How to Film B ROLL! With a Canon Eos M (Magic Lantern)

you through my process of how I get b-roll of products I'm gonna get three types of shots gonna be looking to get a wide shot shot of the product a medium shot and
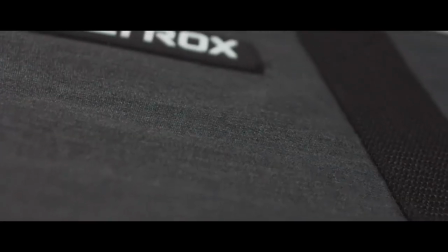then a close-up of some of the details of the products lighting
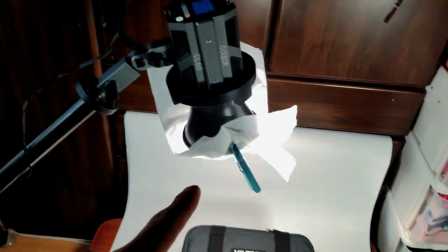set up here I got the Cobalt CF60 here and then I got it aimed down on this white piece of paper here and then I've got
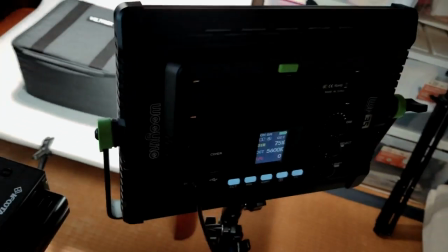another light right here also which is the WP35 from Weelite and they're both set
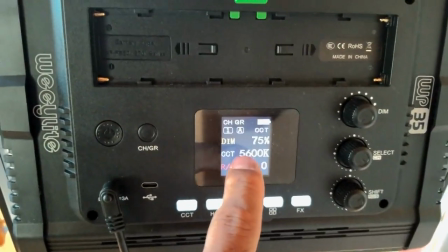to 5600 Kelvin so I'm getting daylight balance because there
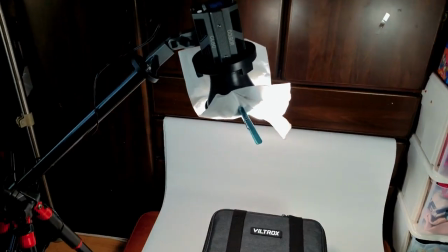is a window there so I want to make sure that I'm matching the same lights here you can also see here
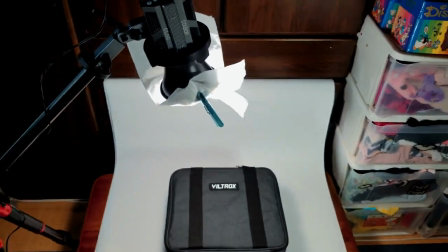5600 so this is basically my two lights setup here
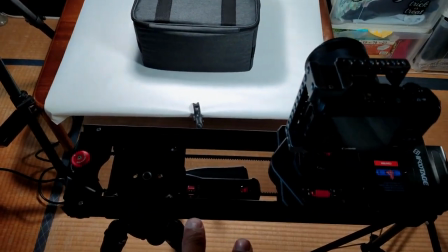I've got my shark nano slider with the Canon EOS M on top
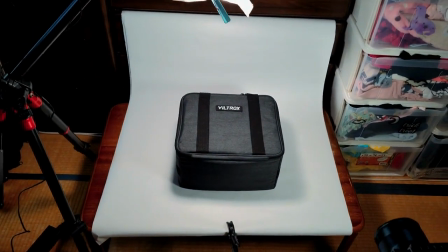shooting everything here in 10-bit raw using the magic lantern
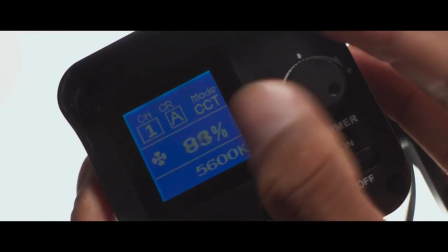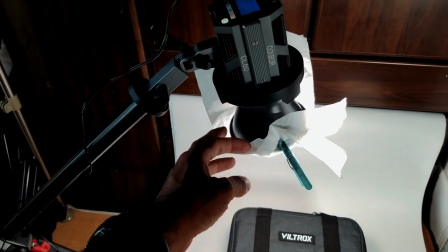I do not own one of those fancy lighting domes, I would like to, but for me, I just use this parchment paper here to diffuse the light and get a nice soft even light.
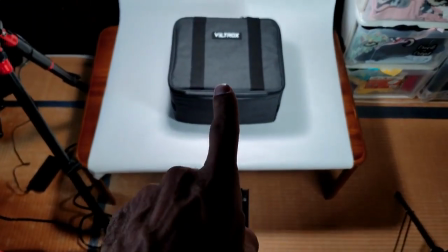My first shot here on the slider is just going to slide forward and basically slide up to the logo and then we'll get the logo in focus there.
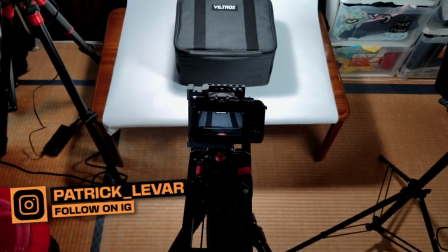So here we go. Three, two, one.
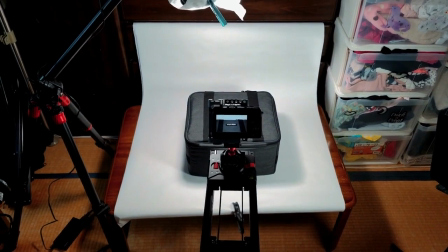That is going to be the shot basically.
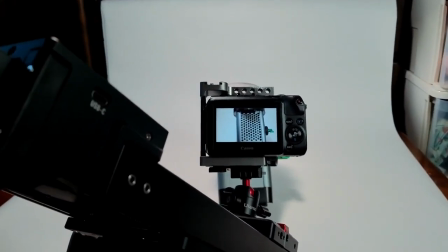various shots just kind of showing some of the features and next example here we got the vents on the top so i'll basically do a little slide on the top here
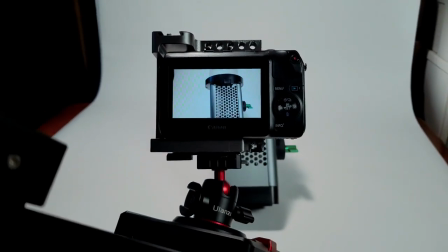just to kind of show what's going on there cooling system so i'll go ahead and just do some slides and stuff like
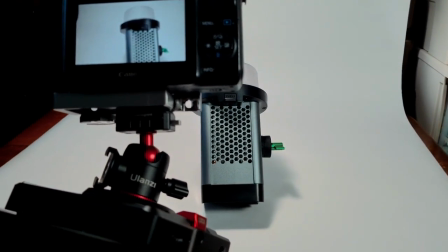that on all the features of the light and just go around and anything i think is interesting try to grab it
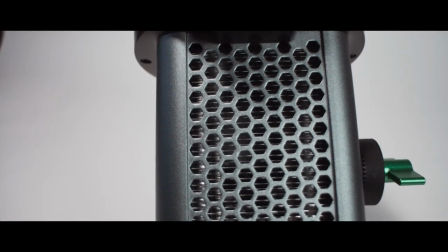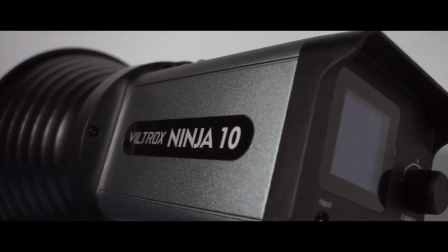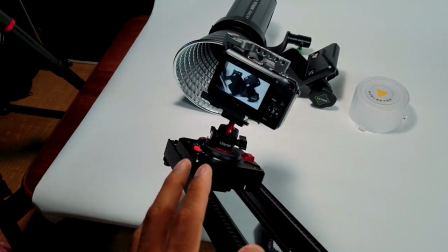And the way I like to set up slider shots is basically, I like to set it in the final position that it's going to be in,
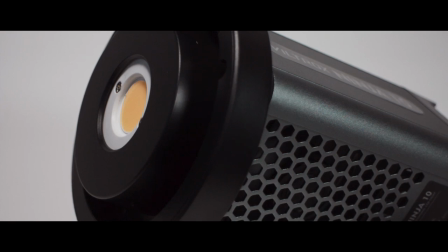set the focus, get everything in framed up the way I want it to.
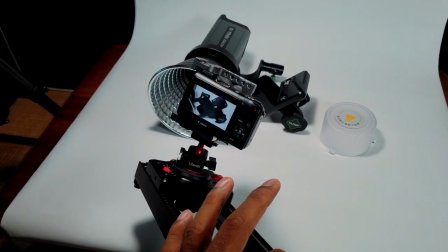And then I'll go to a back position, a starting position, if I hit here, this will be the starting position.
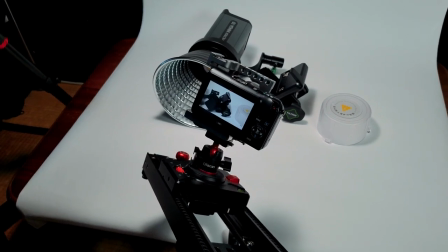And the starting position really doesn't matter too much because I want to get to my final position.
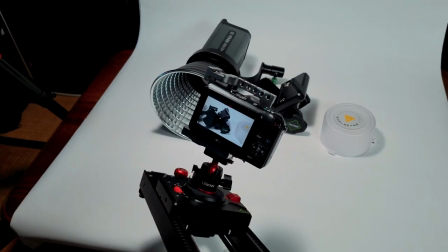And then once I hit the action and let it go roll into my, into my final position,
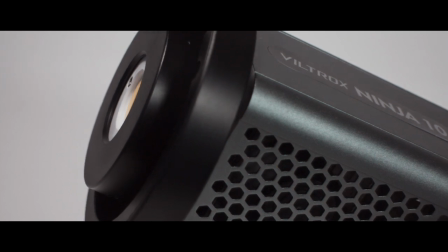typically on the iFootage slider, I set it for 20 seconds to do the movement so it's nice and smooth, and then I can speed it up and post and if I wanted to move faster or something like that. And I typically like to try to get some stuff in the foreground and in the background.
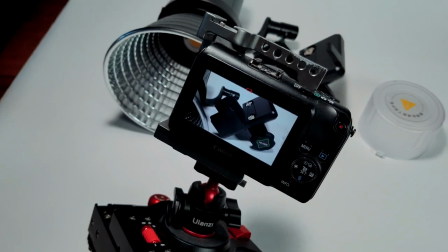You can clearly see here I got the corner of the light just here in the foreground, like right there, just to get a little bit of depth to field.
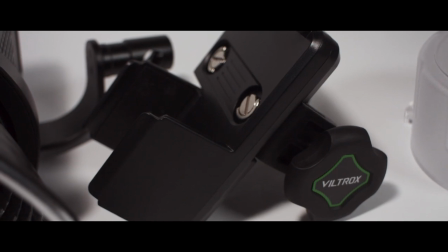And then something here and typically in the background.